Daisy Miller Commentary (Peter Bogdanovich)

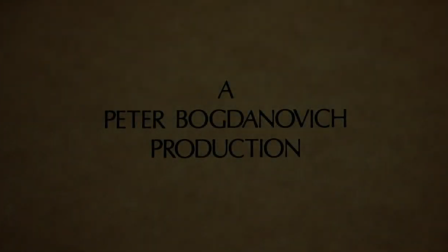Hello, I'm Peter Bogdanovich, and we're going to be looking at Daisy Miller together.
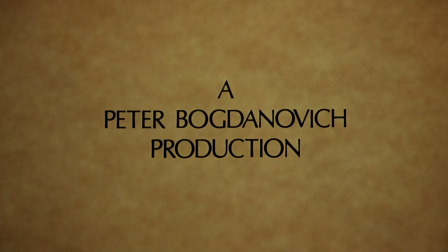So I'll be talking about my memories of making it 30 years ago.
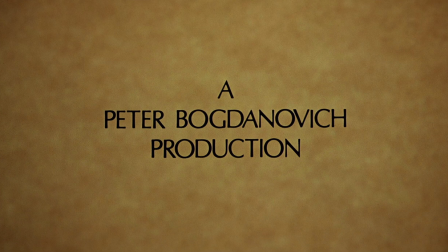The director's company, we made three films, Paper Moon and Francis Coppola's The Conversation, and this one, this was the last director's company film.
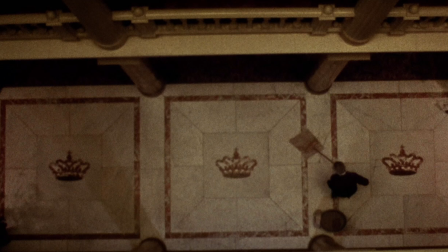The director's company was Francis Coppola, Billy Friedkin, and me for Paramount, and it was a great deal. This is actually the Trois Couronne Hotel in Vevey, Switzerland,
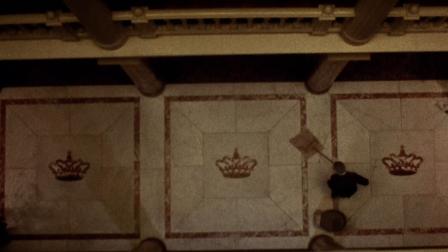which is the hotel that Henry James stayed in when he wrote this story and it was published in 1879. Most of the dialogue is really from James' story, and that is, in fact,
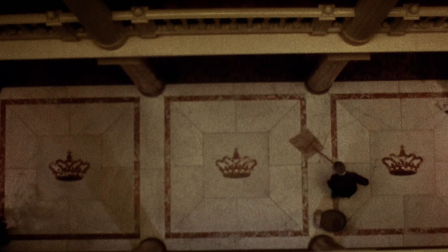the Trois Couronne. there the three crowns which is what it means three crowns and all these shots were taken of the hotel different floors of the hotel you're supposed to hear people sort of waking up and place coming alive
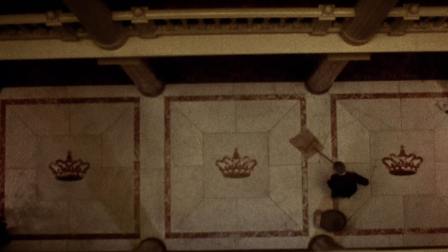each shot is supposed to bring you closer to dawn and everybody waking up at First, I asked Orson Welles if he would direct Sybil and me in this movie for the director's company. And he declined and suggested that I direct it with Sybil.
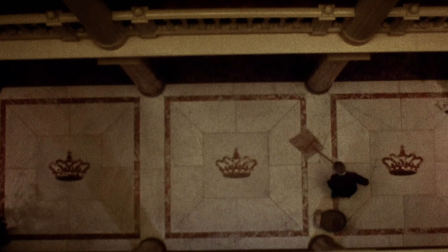And I said to him, how would you begin? He said, with the little kid.
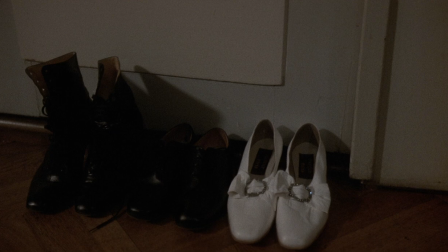So since I remember having been in Europe a few times that they put the shoes out in front, And I thought it'd be a funny way to show a mischievous kid by having him mix up the shoes.
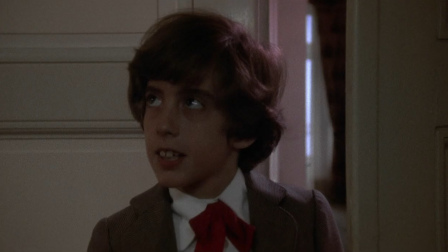And that's James McMurtry, the novelist, Larry McMurtry's son. And he's now a very fine songwriter, singer.
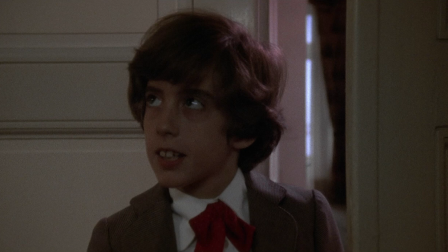And he had this kind of surly temperament. and he's uh
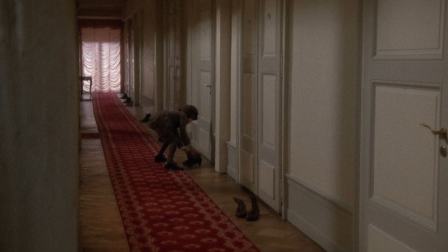was very good in the picture he was in fact it ironically or prophetically uh named james mcmurtry after believe it or not henry james who was one of larry's
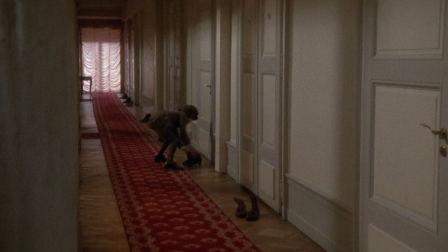favorite writers that's all the twat karon it's beautiful hotel right nestled at the bottom of the hills there. All the music you hear in this was recorded for the picture,
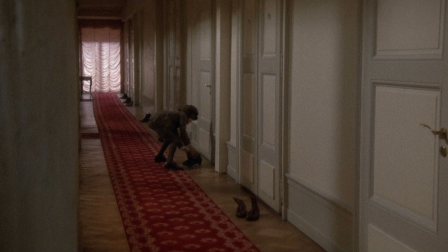but it's all classical themes or songs of the period. It's supposed to be, we never tell you, but it's supposed to be 1876. And this is, as I said, in Vevey, Switzerland.
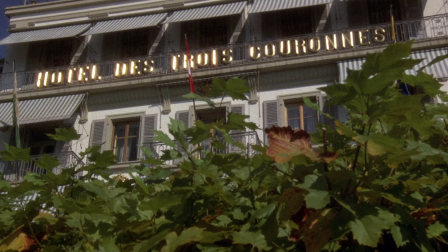There it is, the Hotel de Trois-Carons. and this is, we didn't change anything. I think we just, people are in costumes, of course, but we didn't really change much. This is how it looks. Up the hill from where we were, we lived Charlie Chaplin and Noel Coward.
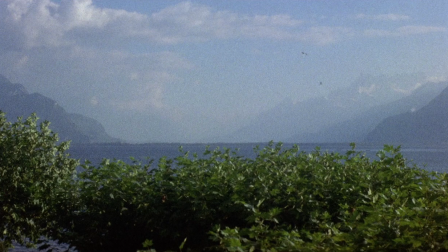There are the Alps. You can hardly see them, but they're there. They're really beautiful, and we had to wait and wait and wait to be able to see them because there was so much fog in, we were there in October. This is paying off the joke with the shoes.
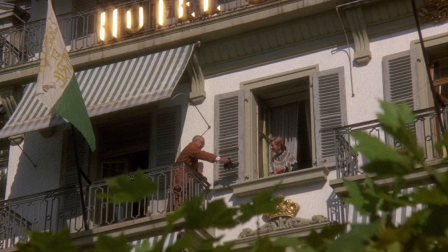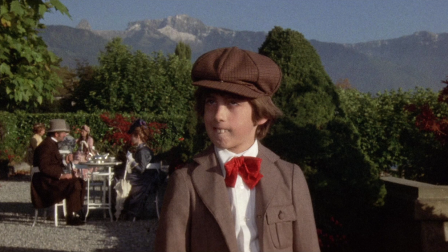James' reaction. There you can see the Alps in the background in this. All the costumes were created by John Furness, English designer, and they were nominated for an Academy Award, which we didn't win.
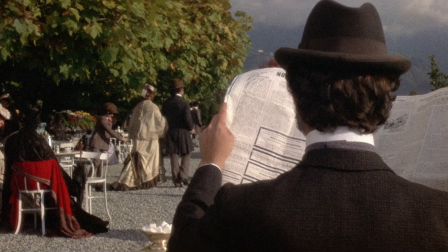And that's Barry Brown. It begins with the kid, as Orson suggests.